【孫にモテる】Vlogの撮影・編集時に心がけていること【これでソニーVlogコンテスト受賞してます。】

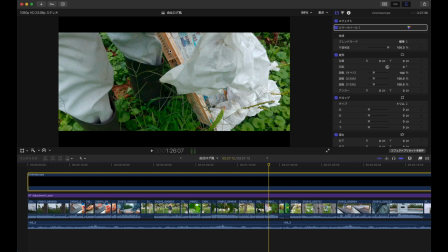18:25 ここの上の部分が消えていることでよりここがちょっとおしゃれにというか強調されていっていいんですかねそういう風に見える感じになりますので
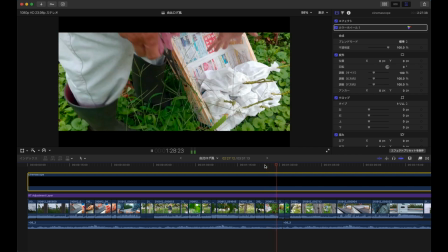18:40 こんな感じで消えて収穫しましたとここでもビールオール挟みました
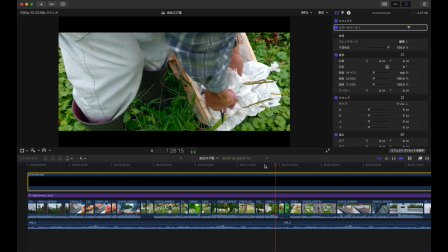18:49 あの音声流れてないんですよねここもこんな感じででここのショットでも
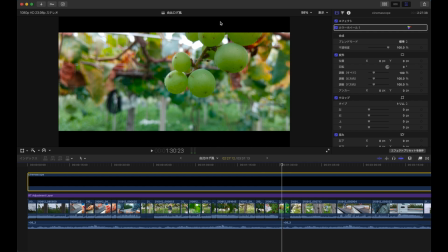18:56 一応三分割法のねあのこの縦一本で横一本縦軸と横軸が交わるところっていう感じでやろうとしたんですけどちょっとこれもねあのゲージシネスコフェイクのシネスコやることで
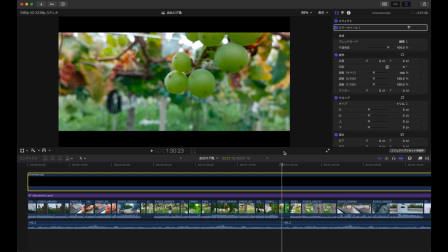19:15 ちょっとバランスは悪くなっちゃったかなっていう緩和します
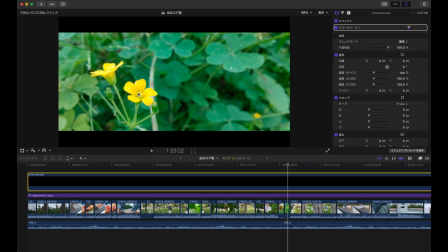19:22 これは比較的あの あれですねここにちゃんと来てるんでここの位置に来てるんで良かったなって思いますね 縦軸と横軸がね交わるここの交差になるんで良かったなと思ってます
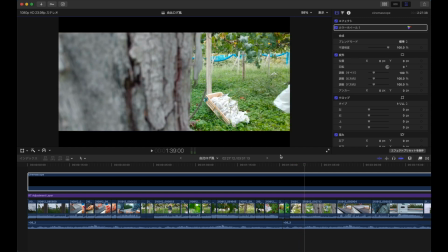19:37 んで足元を入れたりしてってこんな感じで でここでもですねえっとここ手前ボケを強制的に作ってなおかつここも三分割で若干若干こっちの方が広くはなってますけれども
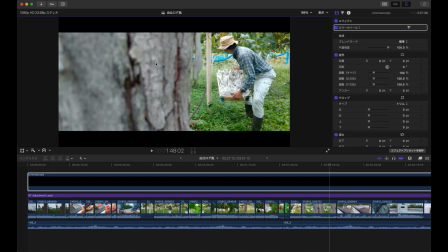19:54 三分割三分の二をこの木のブドウの幹で締めて奥の方でこういう風に被写体が収穫してるんだな
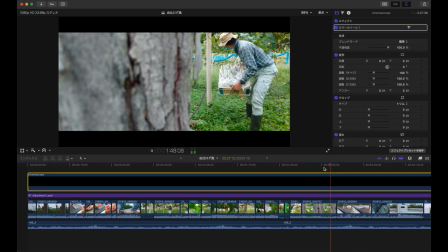20:06 っていうのを見せれるようにして遠近感立体感を出すようにしましたでフレームアウトしてで
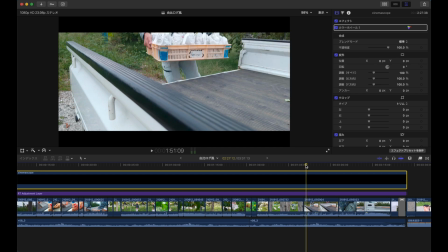20:17 実際ここからすぐにね軽トラに行くこの間にもね本当は歩くシーン入れたかったんですけれども
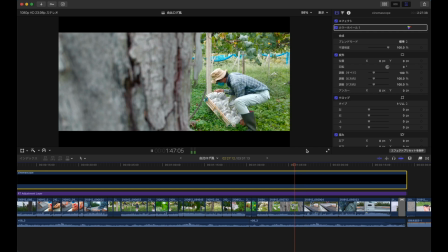20:25 ちょっと尺が長そうになったんでもうこのままあ、畑の外に出たんだな
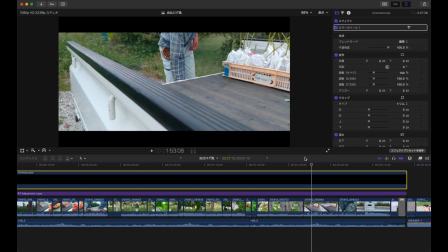20:32 で、あ、荷台に置いたんだなっていうこういう流れにしました
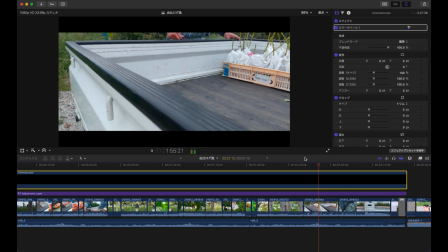20:40 で、ここでもそうですねここの部分でももうちょっとこのコンテナがこの位置青いこのポイントのところに来たらもっと構図として良かったのかな
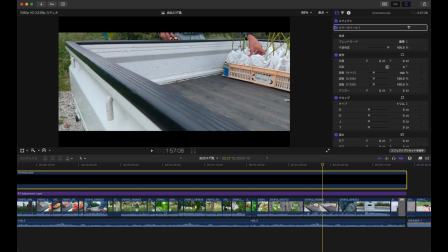20:56 とか思うんですけれども逆にこの青いポイントがここにあることでバランス良くなったのかなっていう感じもしないではないかなって思いましたただちょっとここの空間が空きすぎてるんで
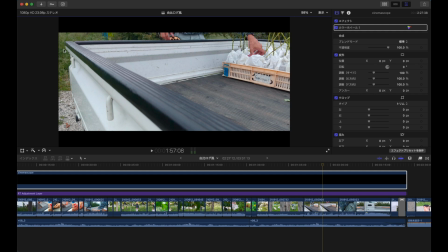21:10 でこっちの方が狭いですよね左側の空間がちょっと空きが狭くてきついイメージがなおさらこのシネスコで上の方もね本当なんかきつきつな状態になったんでもうちょっと外側にゆとり空白を持たせるようにして
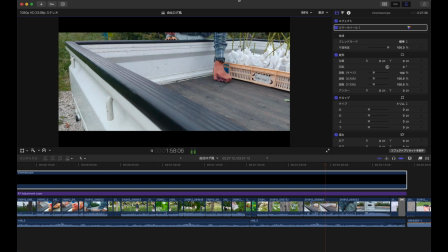21:29 撮影すればよかったのかなと思いますでもこんな感じで置きました置きましたと
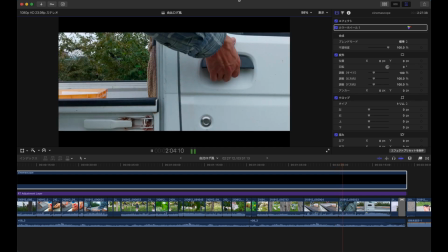21:37 でこう戻ってきて手にかけて
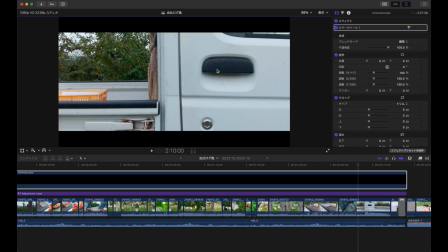21:45 ここでもここの部分がドアノブっていうんですかここの部分が三分割の重なる部分縦軸とこっちの横軸の
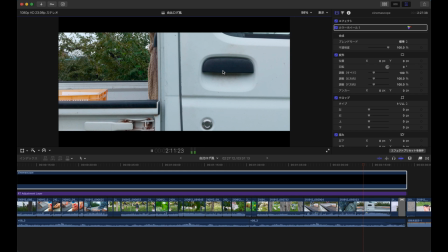21:57 重なる部分に来るようにセットしましたエンジンかけました
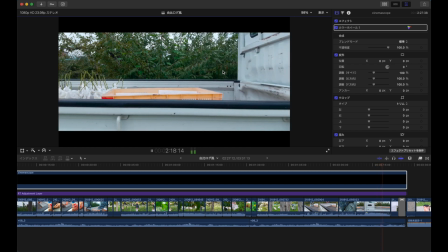22:06 ちょっと動き出してのはい
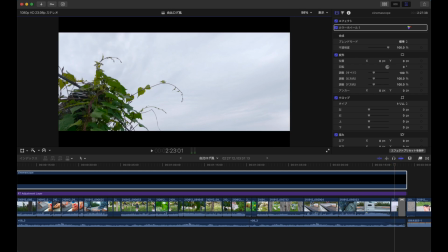22:12 でここで最後で一応ブロウ棚のところのナンビロールを挟んでで空のねこの上の下から上を見上げてるっていう感じにしてで余白こっちの方をね広々ととって